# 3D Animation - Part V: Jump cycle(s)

Ladies and gentlemen, welcome to the sixth video in the 3 animation series. And today I want to discuss with you the, as you can read, the jump cycle. Now, I was planning on doing a run cycle, but that took me so long that by the time I was done, you probably would have quit the video or went to bed or whatever. So I just want to focus on the jump cycle, and later on I will walk through all the animations and talk to you about them or did them. But first, I should focus on the jump cycle.
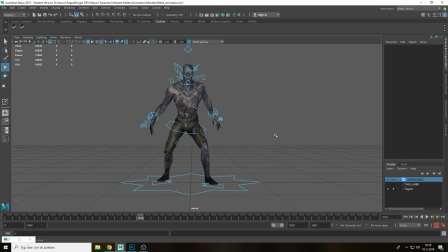[0:31]
Now, the reason why I chose for doing a jump cycle, because it's actually a little bit special, because it's pretty much three animations into one. And what I mean with that, it's especially when you're developing for a video game, it's actually really important.
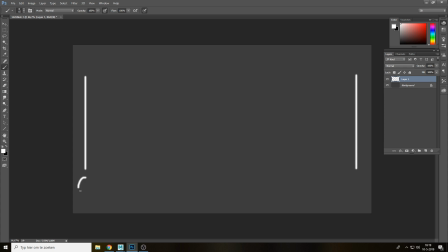[0:45]
So you have the start frame and the end frame, right? So this is the part where he's still on the ground, or the neutral pose, same thing here. And then you have the anticipation move over here, and then you have the recovery pose over here, and then you have the actual airborne or mid-air pose over here.
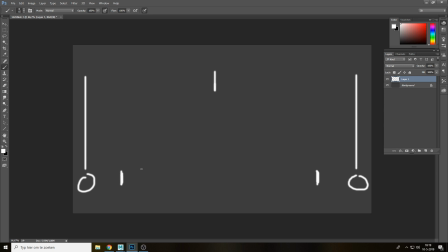[1:03]
So we're going to treat these ones as all separate animations. So this one will be a separate animation, this is going to be a separate animation, and this is going to be a separate animation, at least in the game engine, right? We will make it in one single fluid animation, but when we're done, we're going to chop it up into different segments.
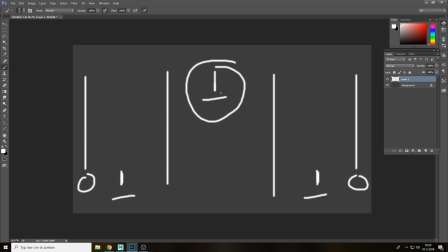[1:20]
So we can actually loop this part over here, because we don't know how long the enemy or character will be in the air itself. Because you can imagine that if it's making a long jump, it's going to be airborne longer than it's going to make a short jump. When it's falling, for example, it's going to be even longer.
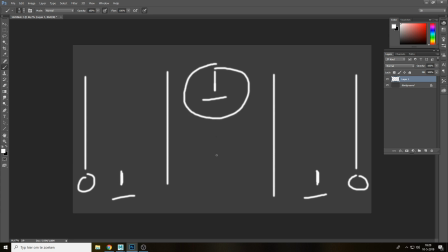[1:35]
That's why I kind of want to have this part here to be able to loop. So we can just loop this as long as it needed, and when the character hits the ground again, we focus on the animation over here. So we'll do all of them, hopefully, and then we'll see how it goes.
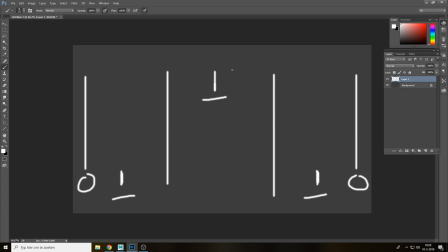[1:50]
So we're first going to focus on the anticipation, then the looping part of the airborne part, and then the recovery part where the character gets back up again.
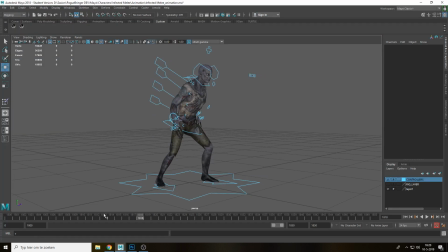[1:58]
So it's the same character that we have done before, nothing changed. And how it works, pretty much, it's actually really simple. So I'm going to do a very fast anticipation, because I don't want you guys to wait too long for the actual animation to start. So on 5, I'm going to hit the simple weight shift to this leg here.
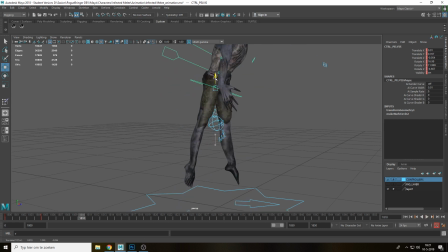[2:17]
And then in frame 10, it's going to be airborne. And the height, I'm going to keep it fairly low here. And then let's loop it here. So on 20, it's going to be the same. And then on 25, it's going to be back on the ground, but lower than it actually started off with.
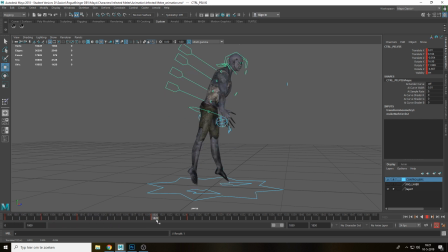[2:34]
So I see anticipation, jump. And then we go down here. This is the recovery part here. And then we want to go back to the original stance over here. Of course, this is really, really fast, so I might want to shift a little bit, especially this part over here, but then again, it actually looks not that bad.
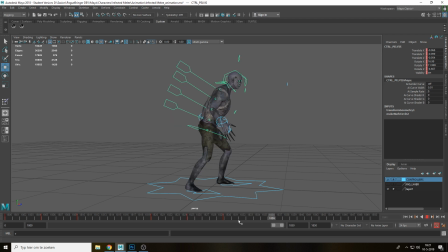[2:55]
But let's shift this one a little bit to the recovery itself, to like 40 here for a second. I mean, this part has to be fast, right, where you actually hit the ground, because, you know, gravity. Then this part here, then this, yeah, recovery is fine. Okay, so
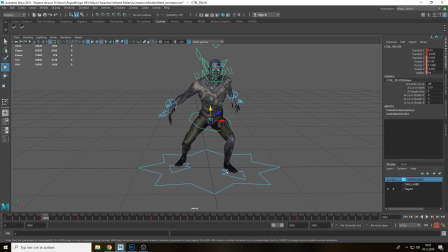[3:14]
the reason why I'm shifting this, the weight on this foot here, because I kind of, you have to keep in mind, right, the character is still in motion when you actually jump, it's still moving forward, right? So I kind of want to move the weight on this foot over here, so we can actually jump up from this foot, and then we go airborne,
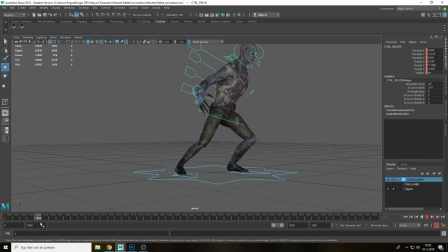[3:34]
then we go down again, but shifting, jumping, etc. A couple things you have to keep in mind, right? This foot should be on the ground as long as you possibly can. So from 5 to 10, it's going to be on the ground till 8 even.
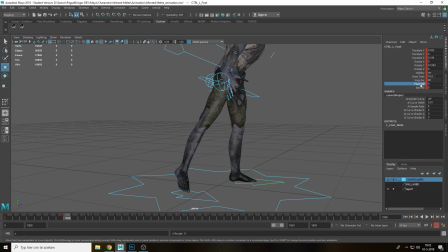[3:52]
So I'm going to add a keyframe here, and I'm going to add the foot roll. So it's actually still a little bit bent. They should not have foot roll here on 5. There we go. So it's going to stay on the ground as long as possible, and then it's going to actually release on 10.
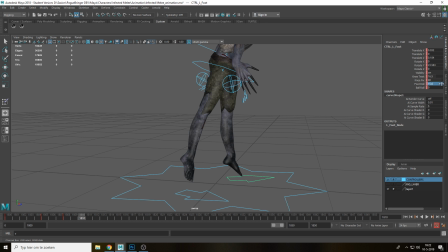[4:09]
So on 10, the foot will actually be off the ground, and this foot over here is going to be a little bit earlier, of course, because it doesn't have any weight on it, so you can actually go pretty fast. Still here on the ground, on the ground, on the ground. So I'm going to add foot roll here, but so still a little bit bent here, and then on 8 it's going to be released.
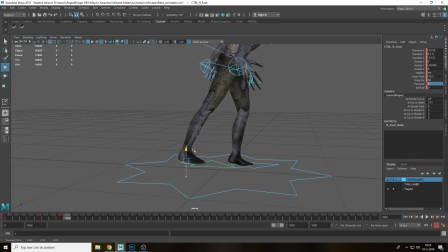[4:29]
That's going to be up, so I'm going to do that right now, actually, up in the air. Still be on the ground, so you should not move, and then also not rotate this stage, and then release.
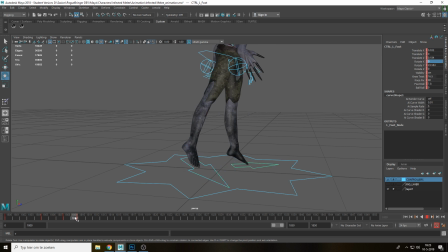[4:51]
There you go. Okay, with this foot here on 10 or 9 in this case, it should be released from the ground. I'm gonna do a similar here. I'm gonna raise it as well. Just a little bit for now. See what this foot leaves the ground a fraction earlier than the other foot.
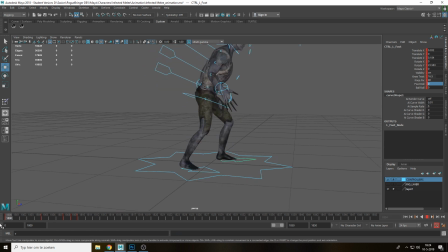Then at least you get nice motion here. Continuous motion.
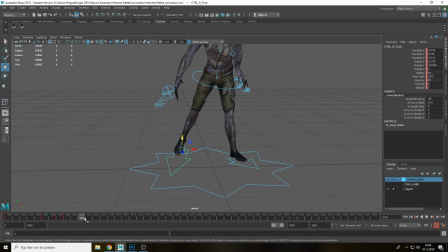[5:24]
Of course, this foot should move back in on 10. It should actually move a little bit more here. And also maybe a little bit more forward, so you get a little bit more interesting pose here. Of course, it's now going to shift here. That's annoying as hell. Just going to do this real fast so I can add a keyframe here for all frames.
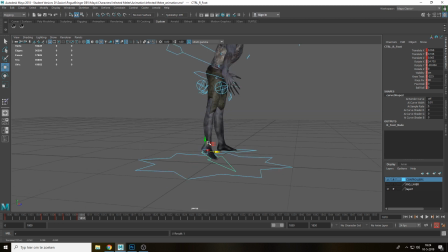[5:43]
And then on 10, I'm going to move it a little bit more forward. Make a little bit more interesting stance for the actual foot. And also maybe like fix the knee twist. There we go. Even a little bit more here. There you go.
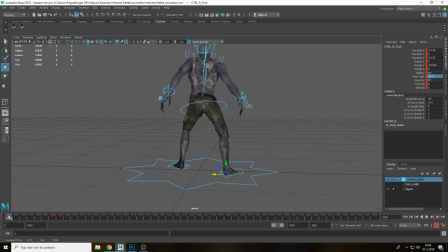[6:01]
Perfect. So I'm going to copy some frames here. So on 10 it's released. So this 10 till 20 is the actual airborne cycle. And then on 25, the feet should be back on the ground in its original pose, like here.
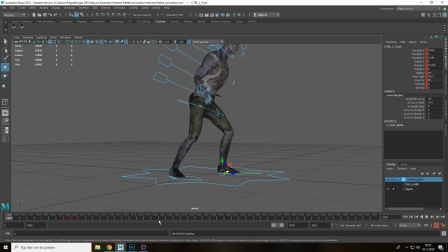[6:15]
Same for this one. On 20, I'm going to add a keyframe again. 25, it's going to be on the ground again. It's in its original pose, and then we get the recovery.
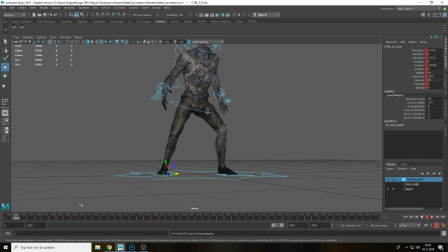[6:33]
The X motion here is too fast. As you can see, right, it just snaps. Don't want to do that.
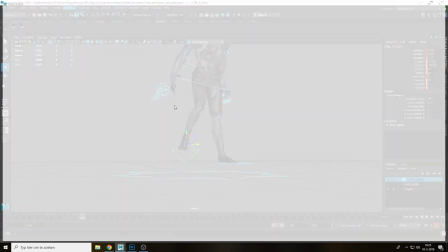[6:41]
So I'm going to fix it with the actual animation curve here. I'm going to go to my X. Right now it's here, right?
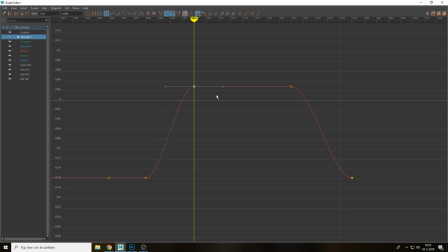[6:48]
So I kind of want to move a little bit, like maybe to 12. Maybe add a little bit more interesting curvature here as well.
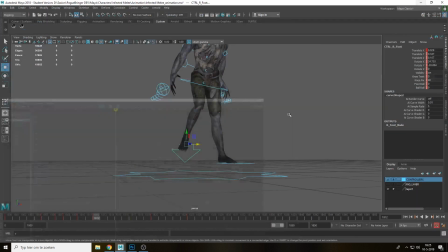[6:54]
So it actually, like, it actually keeps moving. That's better. Maybe also maybe a little bit more rotation here.
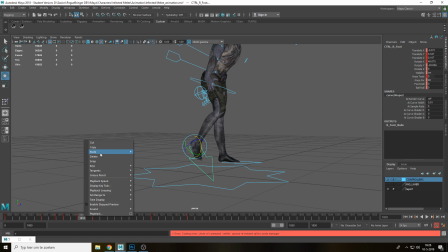[7:09]
Same thing here on 10. I'm gonna copy paste this frame again onto 20, so it's exactly the same. Otherwise, it's not gonna loop. I want it to loop. Of course, we're gonna check that later on if it actually loops, but I think it will.
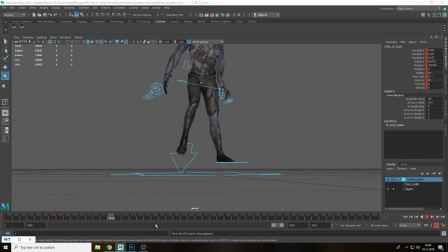I think we can even make the pelvis anticipation a little bit more even, like a little bit lower, a little bit more extreme. It should still be a little bit more on the Z here.
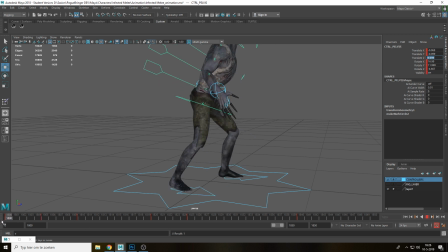[7:47]
Just gonna move it a little bit to the same as the other one, so it doesn't move back while he's floating in the air. Same value here for a set on 20, so it actually still loops properly.
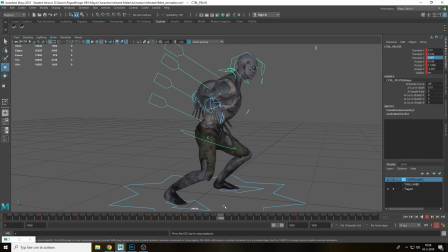Okay, pretty okay. The leg's pretty okay.